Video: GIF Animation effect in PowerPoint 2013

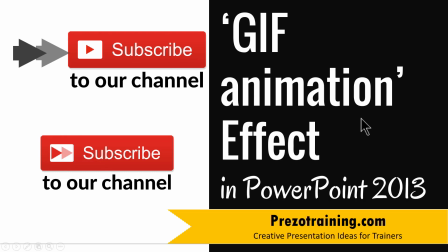0s
Hi, in this video you will learn how to create GIF animation effect in PowerPoint 2013. I am Ramgopal from PresoTraining.com, a site that offers creative presentation ideas for trainers, consultants and business presenters.
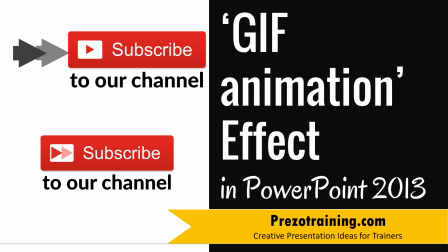16s
The beautiful GIF animation effect you will learn to create today looks like this.
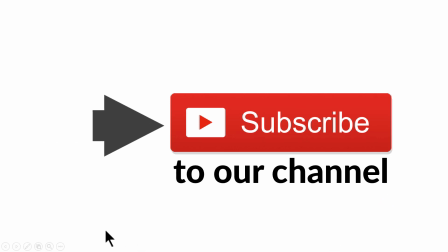21s
As you can see here, the attention of the audience is naturally drawn to the subject that is being pointed to.
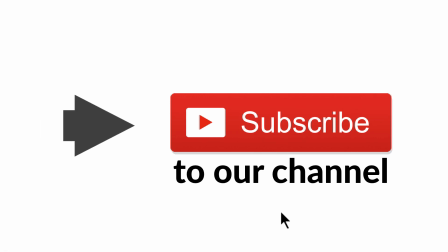27s
This works on a very simple principle. As humans, we can't resist looking at a moving object on a slide.
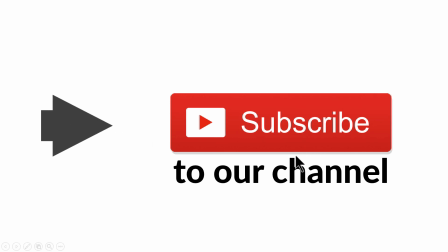34s
And when the moving object is an arrow and is pointing to a particular subject, then you are naturally drawn to see what the subject is about.
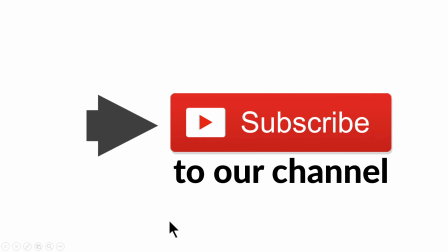42s
And that is the reason why you would have seen this kind of an animation effect quite regularly used in places like websites or in motion graphic videos. I have used this effect to draw the viewer's attention to this call to action, which is to subscribe to our channel.
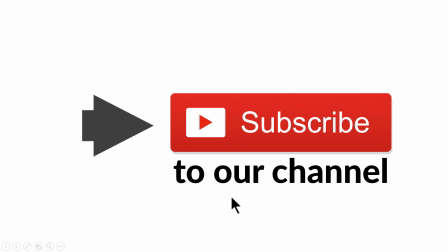58s
Once you understand the basic principle of this animation effect, then you can get creative. For example, the playhead inside the subscribe button can actually be used to draw the viewer's attention to subscribe.
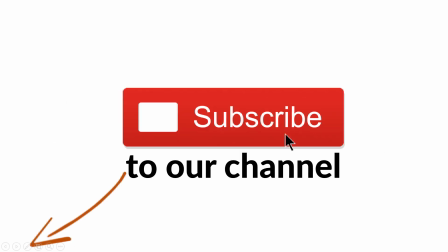71s
Take a look at this example. Here, there is no playhead, and when I click, you can see that that playhead is actually drawing the viewer's attention to this call to action. So it's a very handy effect to learn, and it's a very simple effect to learn as well. Let me show you how to create this beautiful GIF animation effect from scratch.
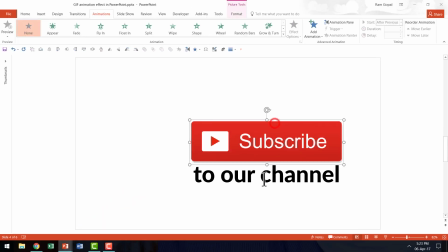90s
Now, here I have a new slide, and all I have is the subject which I want the audience to pay attention to. I'm going to draw an arrow here, and I would make the arrow move forward and backward so that the viewer's attention is drawn to this subject. So first, let us go to the Home tab in PowerPoint Ribbon.
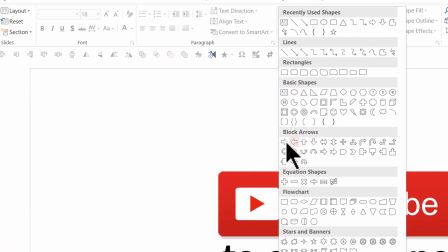110s
Then under Auto Shapes menu, pick up any arrow tool, maybe something like this, and you can draw the arrow.
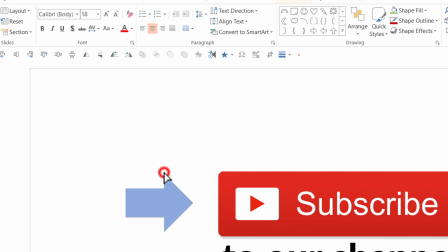117s
You can of course change the head size like this so that it looks a little different,
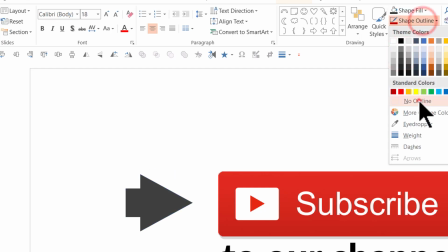123s
and you can change it to any color you want and remove the outline. Now it is time to add the moving animation.
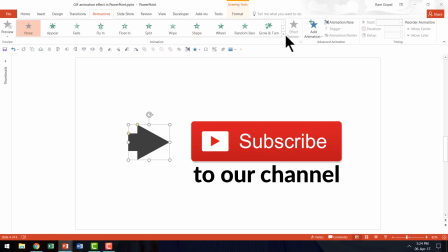130s
So I'm going to go to Animations tab in PowerPoint Ribbon. The animation I'm going to apply is called Motion Path and Lines. And the default direction of the movement is downwards. Let us go to Effect Options and say Right.
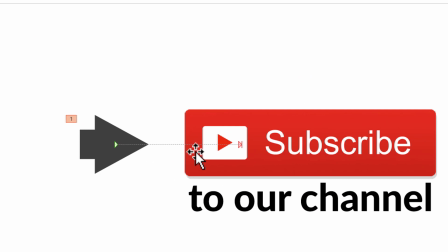145s
And this is where the movement happens. Now you can see that there is the green arrow which indicates the starting point of the animation and the red arrow which indicates the end point of the animation.
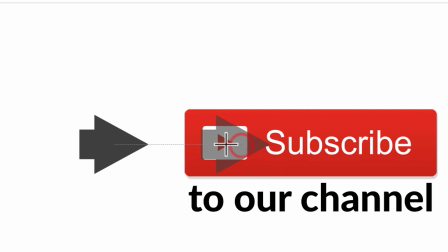157s
I'm going to hold the Shift button down as I move this red point back so that it goes only till this.
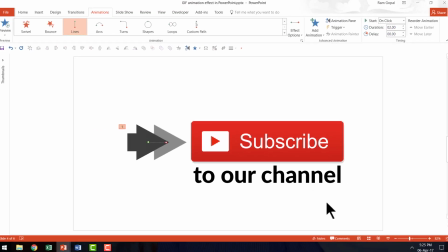166s
As you can see here, it starts from here and it goes here. The way the animation moves is like this.
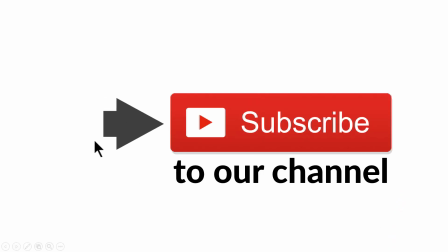172s
So that is the animation.
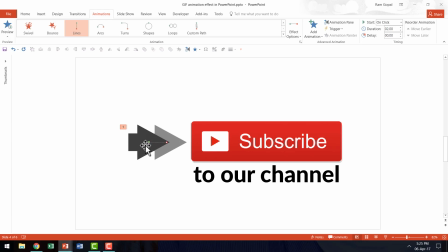174s
Now, I'm going to make a few changes so that the movement happens fairly fast and it goes backward and forward.
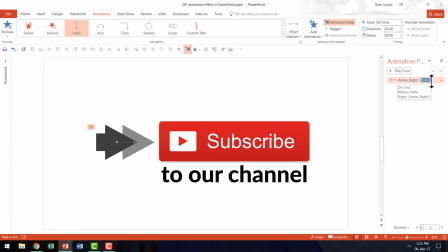181s
Let us go to Animation Pane and see the animation event here. As you can see here, the duration is 2 seconds, which is fairly long.
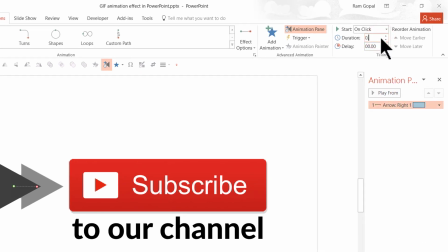189s
I'm going to make it short, so maybe 0.25 seconds. And then let me go to the small arrow here next to the animation event and go to the effect options.
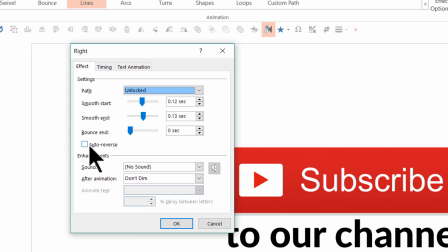200s
And let us go to the option called auto reverse. And this is a very, very important thing. If you have auto reverse done, when the movement is finished to the forward direction, it'll go back to the original position.
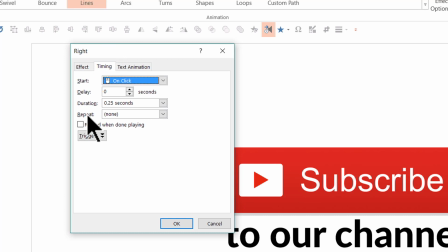214s
So that is what this auto reverse does. And then let us go to timing. And then let us say it needs to repeat, and it needs to repeat until end of slide.
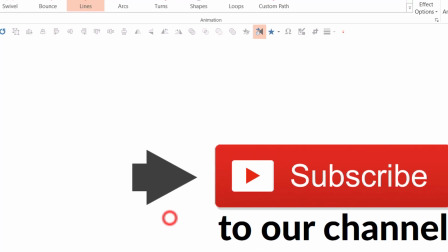223s
And then I'm going to say OK. And that's all there is to it.
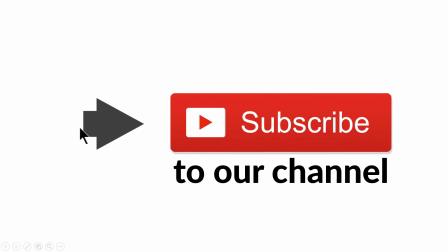227s
If I go to the slideshow, you can see that the movement happens backward and forward, and the audience's attention is drawn to this one.
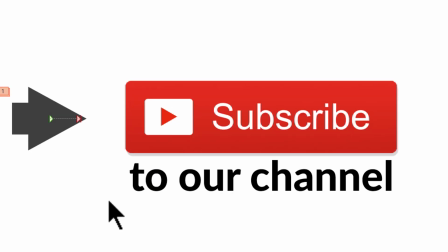235s
I hope you really liked the simple yet very useful GIF animation effect in PowerPoint.
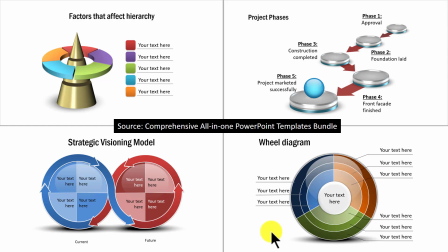241s
Having good slides to present is like wearing a good suit in the boardroom. You automatically feel more confident and sound more convincing.